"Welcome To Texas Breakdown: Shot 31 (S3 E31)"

Today, a whole new set of objects with textures made in Substance Painter.
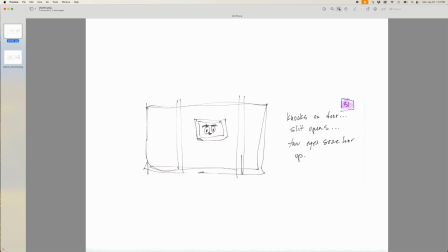0:04 Okay, so I originally dubbed this shot 31 and 32, but it just became one big long shot.
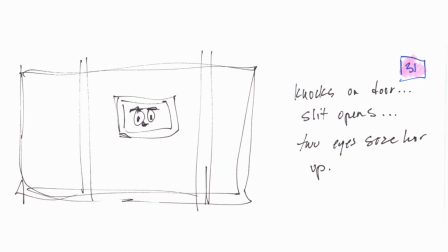0:10 It's a close-up of the door. Her hand comes in, knocks, the little window in the door opens. We see a couple of eyes, then they close,
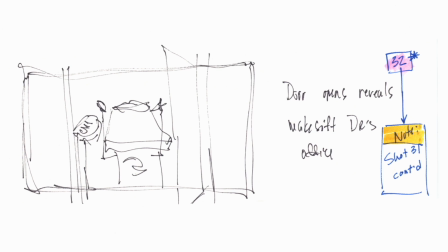0:19 and then the door swings open to reveal the makeshift doctor's office, if you will. So, but then you'll see I have a note that it's just going to be shot 31 continued.
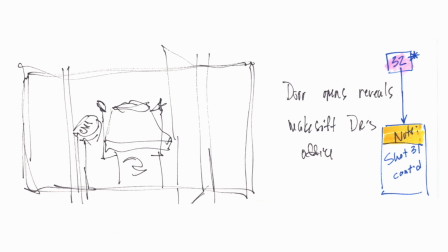0:30 I was thinking about maybe cutting back to the girl's face as she waited, but then I thought I would just keep with the one shot, open the door, and reveal the room.
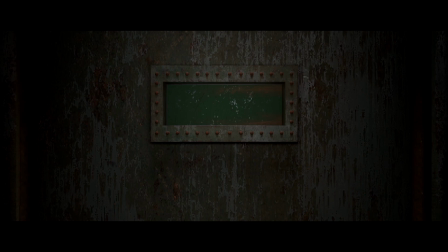0:39 Let's go look at the shot. So once again, I made this all myself in Blender. I exported it to Substance Painter in order to add the texture to it. I may have gone a bit overboard, but I still like it.
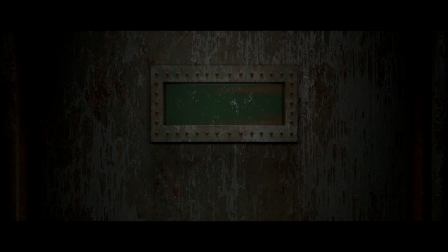0:54 I added the little rivets, and you can see the rivets have a little bit of, it's hard to tell, but that's not a shadow. That's actually supposed to be rust coming down from the rivets. The little door window, the metal part that will open,
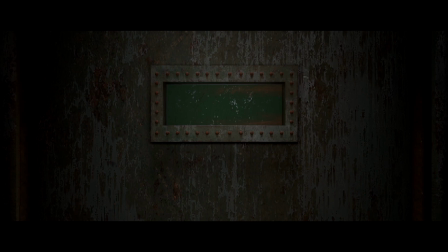1:10 you'll notice I have rust and scrapes going left and right on that as opposed to up and down, with the idea that it scrapes when it opens. The one thing looking at this, I feel like the edges of this window and the door is a little bit too perfect.
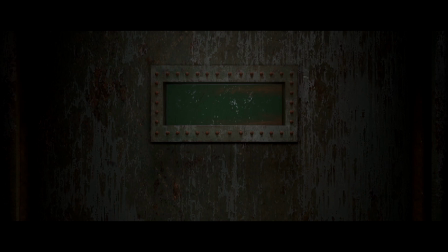1:28 I think I would go back and beat it up a little bit because it's the edges are so square, it takes me out of it a little bit. But let's go ahead and play the shot. Her arm comes in. I should note that's the same sweatshirt that she was wearing in the classroom,
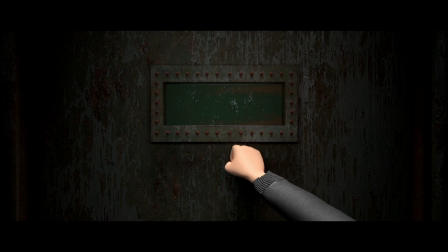1:44 but the classroom sweatshirt is pink, and I made this one gray. This might even be the color that came with it. So all I did was change the color of the sweatshirt, and I put the hood up for this scene, and the hood was down for the classroom scene.
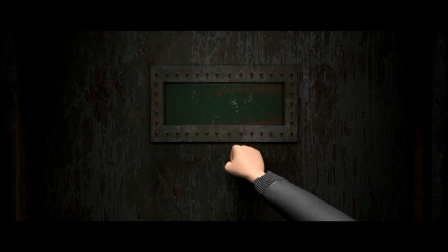2:00 I will also point out that the cuff of this sweatshirt around her wrist looks abysmal. It was something I had a hard time with, was never happy with it, still not happy with it today, but it's one of those things that I will have to work on for future projects.
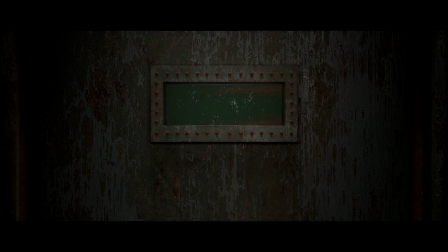2:15 So moving on, she knocks. The window's going to open. He looks around. Now, this character, same character as the dad. I used the same rig, same skin.
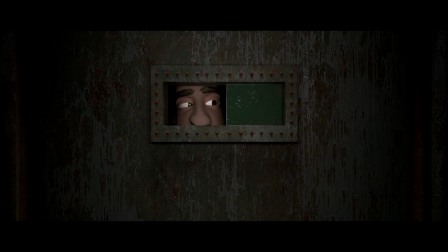2:30 All I did was change the eye color, the skin texture. I gave him different eyebrows. He has hair in there. You can't really see it. And then I just took the nose and smushed it down and messed it up a little bit to make it look like a different person.
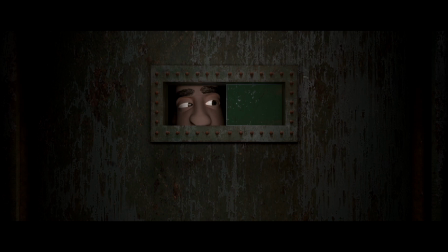2:45 But this is the same character as the dad, but just made to look different. So he looks around. You can see the light reflecting in his eyes. That's another special I had just for his eyes.
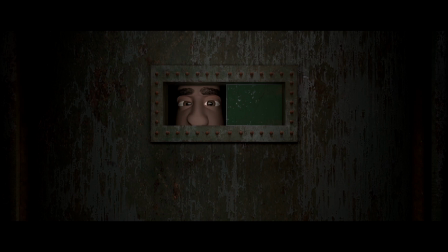3:00 I don't know if I like it or dislike it. It's something that would be realistic if this was in real life. If you had a special there, it would reflect in the actor's eyes. I believe I could turn that off if I wanted to, but I guess I liked it enough to leave it in.
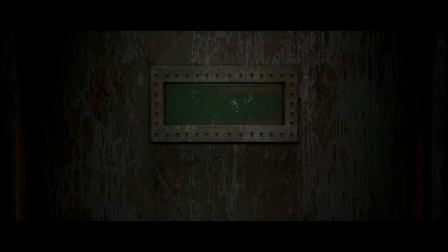3:17 And then the window's going to close, and then the door opens to reveal the room, which is just frightening.
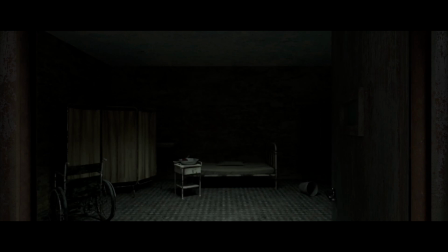3:23 I will point out the blinking you're seeing is neon lights. Before I letterbox this, you would be able to see the light fixture above, but I will go into that when we get into the Blender file.
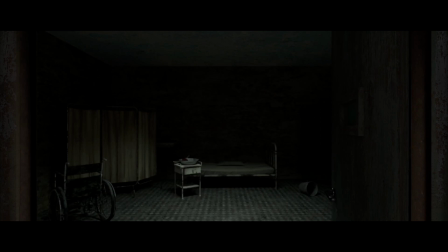3:37 Once again, this is all stuff I purchased. I made the room in Substance Painter. Most of the stuff I made look worse than it was. The little place to change back there, the curtains, made them worse than they were.
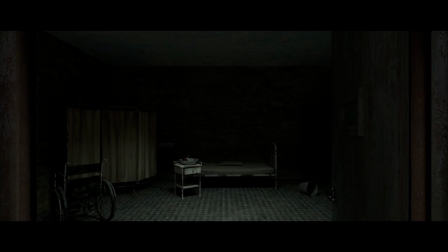3:55 The wheelchair I made look uglier and terrible than it was. Just made it a dark, frightening room to have to go into. Let's look at it one more time.
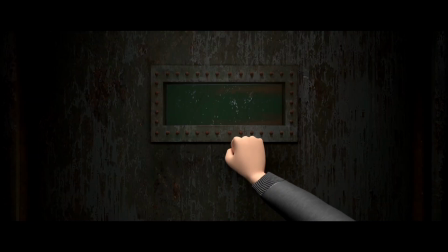4:09 So just like the boy knocks, she knocks, emulating that shot. The only difference is the window opens, he looks around, the window closes, and then the door opens to reveal a frightening room.
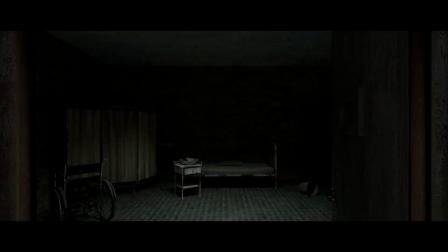4:21 And we don't even see the person in there because he's not important to this shot. It's more important to see how frightening that room is.
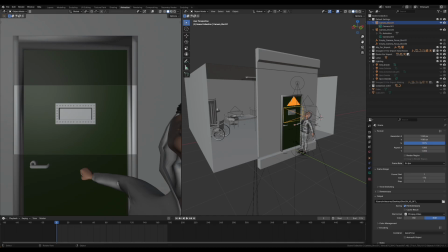4:28 All right, let's go into the Blender file. All right, so as we look at this shot, you see I have two cameras in here. This is the camera we're using for this one, shot 31.
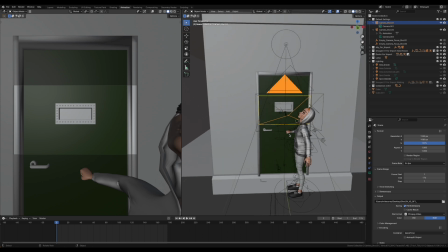4:40 You can see just like I took the boy and tilted his head back and got him out of the way of the camera, I did the same thing with the girl.
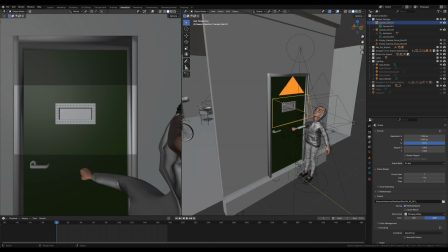4:50 It took me a bit to figure out the focal length of the perfect size for the door and then how much you
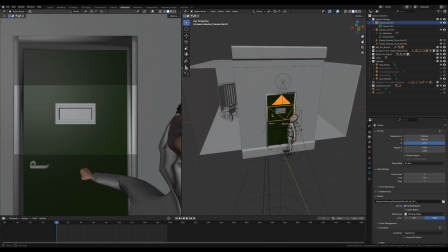4:56 would see in the room when it was revealed. I will also point out the wall here and the door. It's all stuff that I took from the other file, but it's just like building a set on a soundstage. I didn't need the whole alley. I just took the bits of it that I needed.
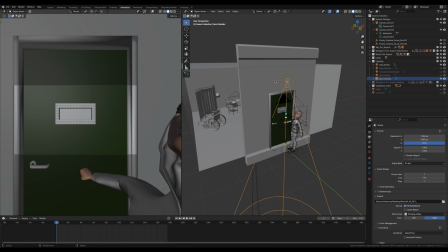5:13 I did not even take the light from above.
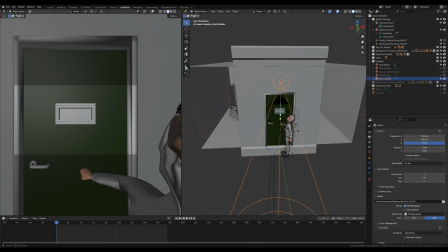5:17 I just took the light itself and manipulated it so it fell onto the door in the manner I wanted it to.
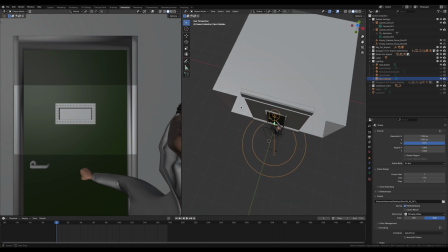5:24 The inside of the room is there, and then the room is just a box. I don't even believe I added a fourth wall there.
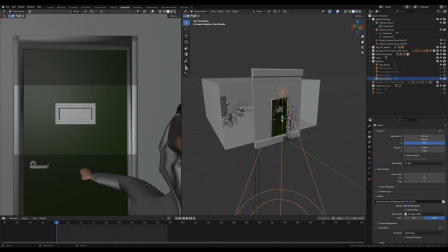5:30 Just this little section of the fourth wall in order to get what I needed for this shot.
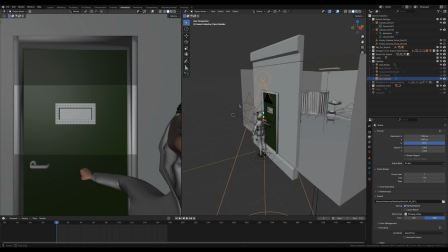5:36 The other character is in there somewhere. Let me find him.
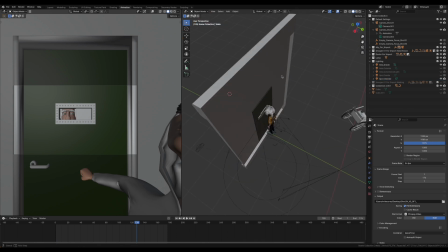5:41 All right, I'm just going to hide this whole room so we can see the other character. So here's the other character.
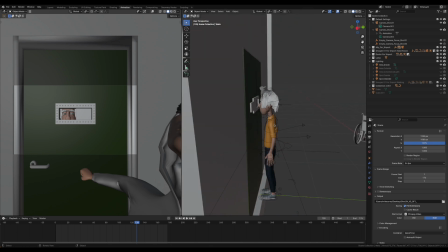5:47 You can see his hair was just a mess, and now you can see he has the same clothes as the dad character.
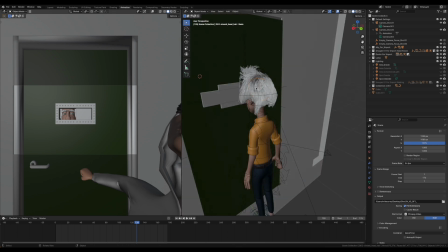5:54 I just took the hair, just went to town on it, and made it a mess.
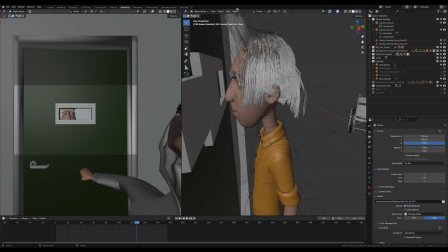5:59 And then it was coming through the door, so then I just brushed it straight up and out of the way.
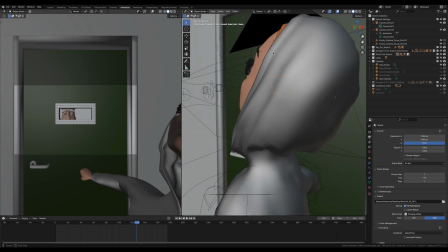6:05 But that's the exact same dad character. So let's start and walk our way through this shot.
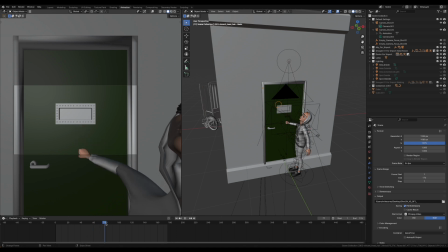6:11 She reaches up and knocks. And the door slit opens.
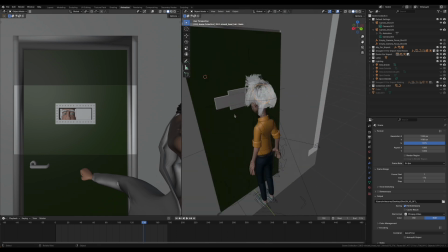6:19 That, I just slid it out of the way. I just literally took this and gave it a few keyframes. I didn't rig it. I didn't do shape keys. I just took the object and slid it over and then slid it back.
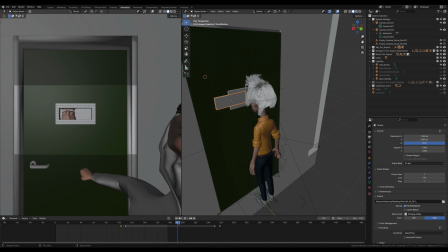6:33 Now, on the back side, you'll see he's looking around, his head's looking, and then I just bop him over out of the way.
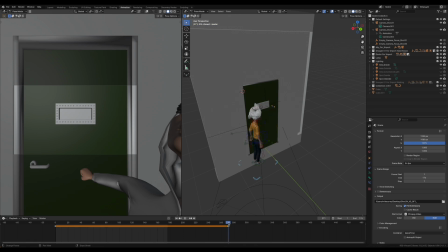6:44 So, and then in one keyframe, or two keyframes, I just move him quickly out of the way. I thought I used a constant where he just cut to the new spot, but apparently I did not. I just moved him there quickly in two keyframes to get him out of the way of the door.
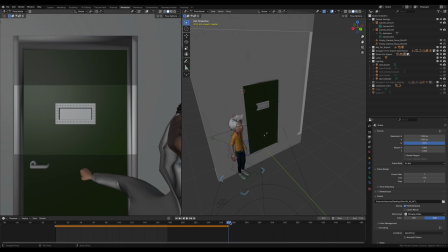6:59 I could have moved him down, moved him up, but I just decided to put him in the spot where he could be. I think you actually see him through the slit of the door when it opens, which is why I actually moved him to this spot.
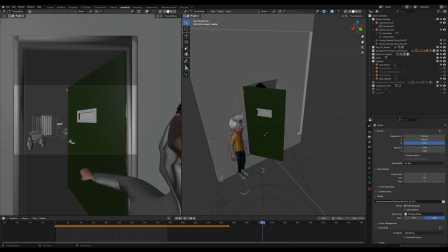7:13 So let's go ahead and see the door open. Yeah, you can kind of see him there, so that's why I put him there. May not actually show up on film. I doubt anybody would really notice it, but it's one of the things I like to do if I can.
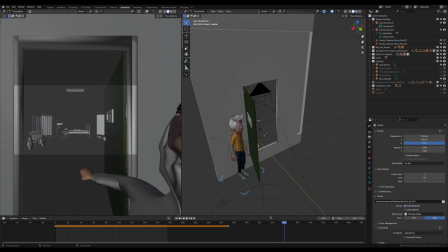7:29 So the door opens to there. You'll notice there's no handle on the inside of the door. We'll never see it, so it doesn't matter. And then here are all the objects placed around the room.
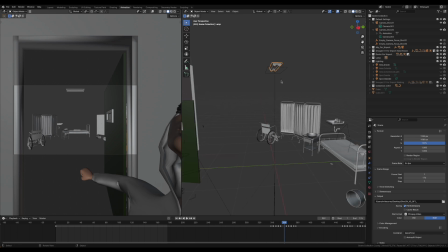7:40 Here is my fluorescent light. We might see it in a later shot. I think I made these light up, but this is actually lighting up the room, not the actual fluorescent light. It's this light that I placed underneath it.
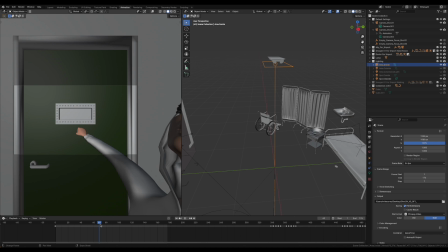7:59 So once again, a quick shot of her knocking, and then he looks around. Door opens to reveal the frightening room she has to go into. And that is it for this shot. Tomorrow, the same scene in a different set.